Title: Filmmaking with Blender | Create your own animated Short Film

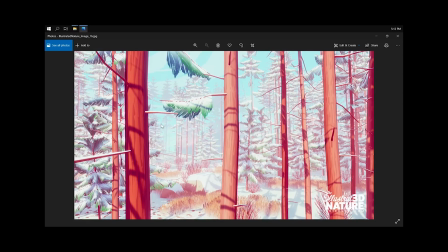1236s
So I knew I wanted to go in that kind of direction, but yet I wanted to give some painterly look to my film.
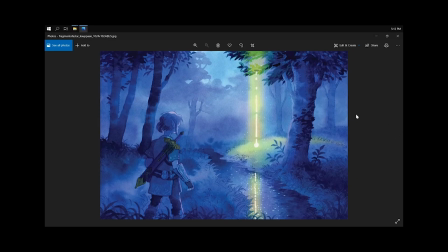1243s
One artist that I really love is Tikka. She is a watercolor painter, and the work that she does is stunning.
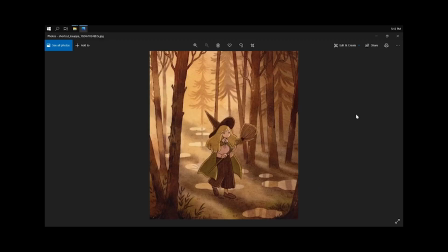1251s
At first, I was really interested in doing something very similar in 3D,
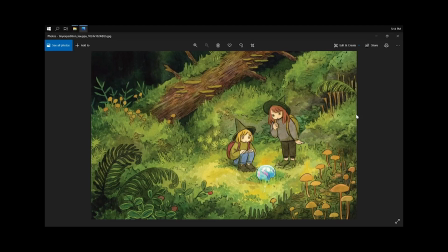1256s
but very quickly I realized this is also way too complex. Making some sort of watercolor effects in 3D, it's not that easy.
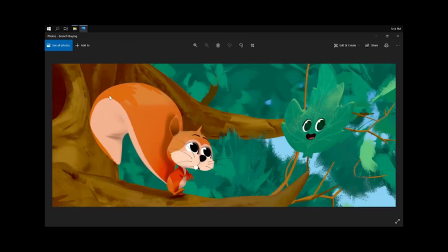1264s
And at some points, I kept on making tests, and using the Lighting Boy shader, I finally managed to do something like this. And I fell in love immediately with it.
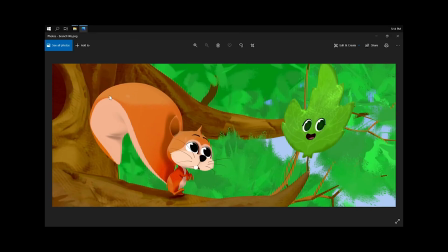1275s
Here you can really see that we have this painterly effect, where we can see the brush, and yet it is complete 3D.
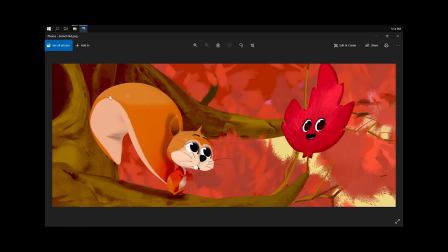1282s
There is nothing 2D here. Once I found this, I was extremely happy with that artistic direction, and I knew I could start working on the project.
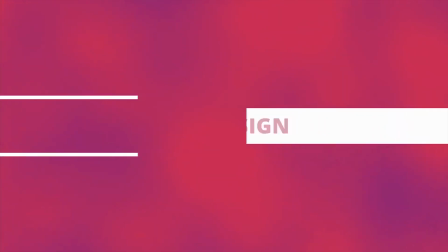1292s
Before you start sketching, try to think about the details of your character. What's his name? How old is he? Where is he from? What's his personality? Is he the protagonist or the antagonist? Answering all these questions should guide you in the creation of your character.
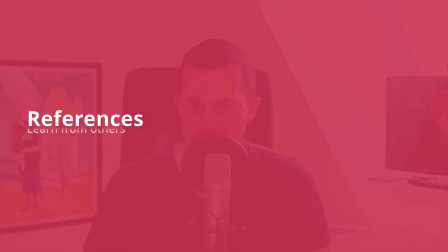1310s
You also need to use references. Go online and look for artwork made by professional character artists.
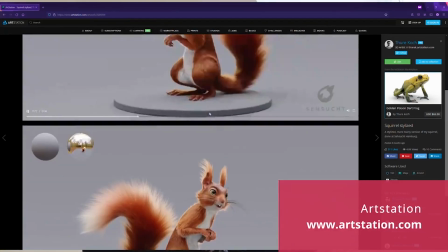1319s
ArtStation is one of the best websites for references, and I personally use it a lot.
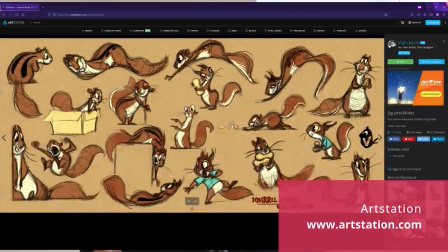1325s
The goal here is not to copy, but to find guidance and inspiration. As soon as you feel like you have something, it's time to sketch. Use what works best for you.
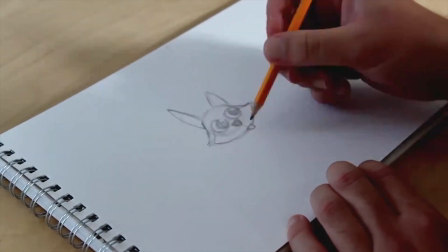1336s
I tend to start on my sketchbook, and later on, when I'm happy with the design, I move to the computer, but everyone works differently.
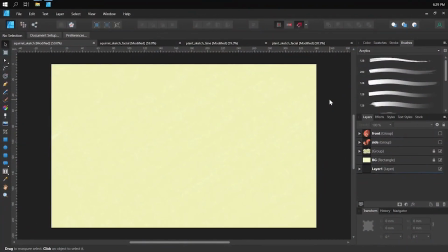1349s
In Tikka, there is two main characters. There is the squirrel, called Tikka, and there is the leaf, called Blue. Here, I started working on the character design of Tikka. I always start on my sketchbook, but very quickly I moved on to the computer.
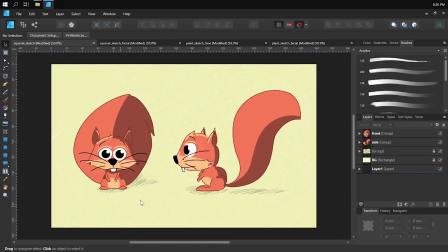1365s
And here I started defining the shapes of the character, and especially the proportions. Once I was happy with the design, I then moved on to the facial expressions.
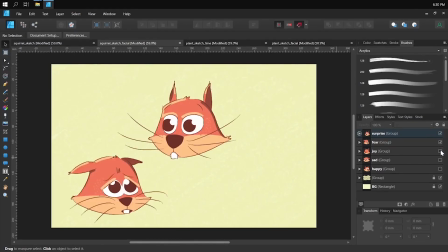1376s
It's actually very important to define a few key facial expressions for your character.
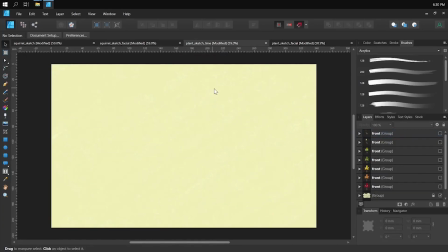1382s
I then did the exact same for the leaf, Blue. For this character, I knew that she would have to evolve during the film, turning from an adult leaf back to a baby leaf.
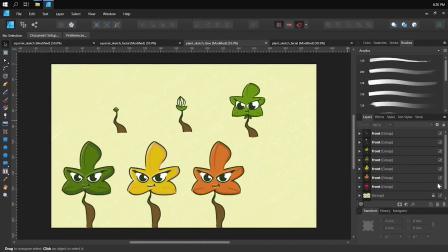1394s
And I also knew that Blue would have to evolve during the seasons, and she would have to change colors. So I also worked on this.
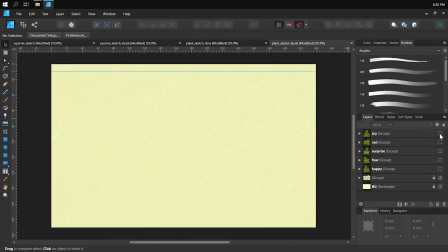1403s
Once I was happy with the design, I also moved on to the different facial expressions, just like I did earlier with Tikka.
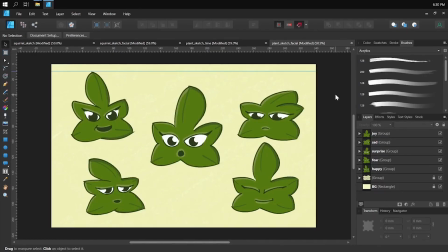1410s
You can see here that the design changed quite a lot from my early sketches and the final film. Also, I'm not a professional illustrator, so of course the quality of my drawing is not necessarily the best.
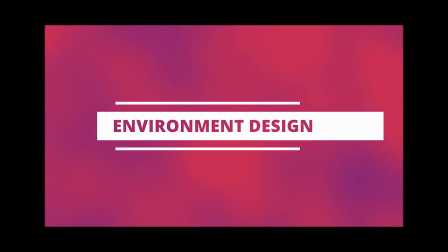1423s
The design of the environment works the exact same way as the character design. Try to think about the details first. Where is the action taking place?
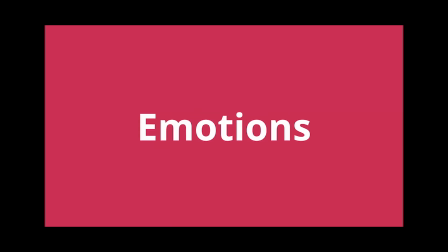1433s
What's the date and the time? What kind of emotion do you want to convey with the environment? Remember that the environment should support the story. So all the elements you place in your environment should be coherent with the story, and they should be there for a good reason.
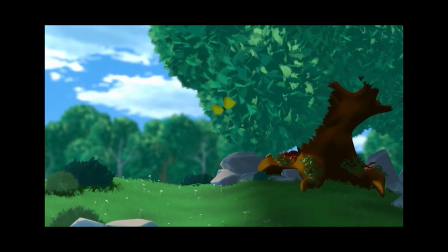1452s
For example, in Tikka, the main environment is the clearing, and the main element in the clearing is the big tree.
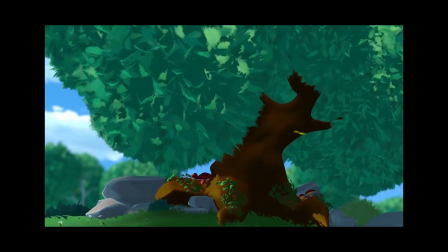1461s
My goal was to create something very friendly, relaxing and calm.
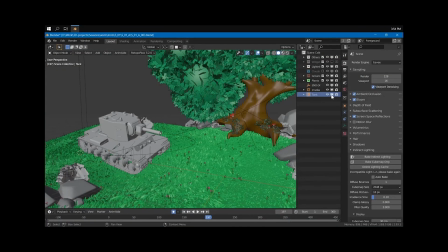1467s
However, if I add something like a war tank in the middle of the clearing, then it changes the story completely. As a viewer, I may ask myself, is the film going to be violent? Is the story about some sort of conflict? Is there a war going on?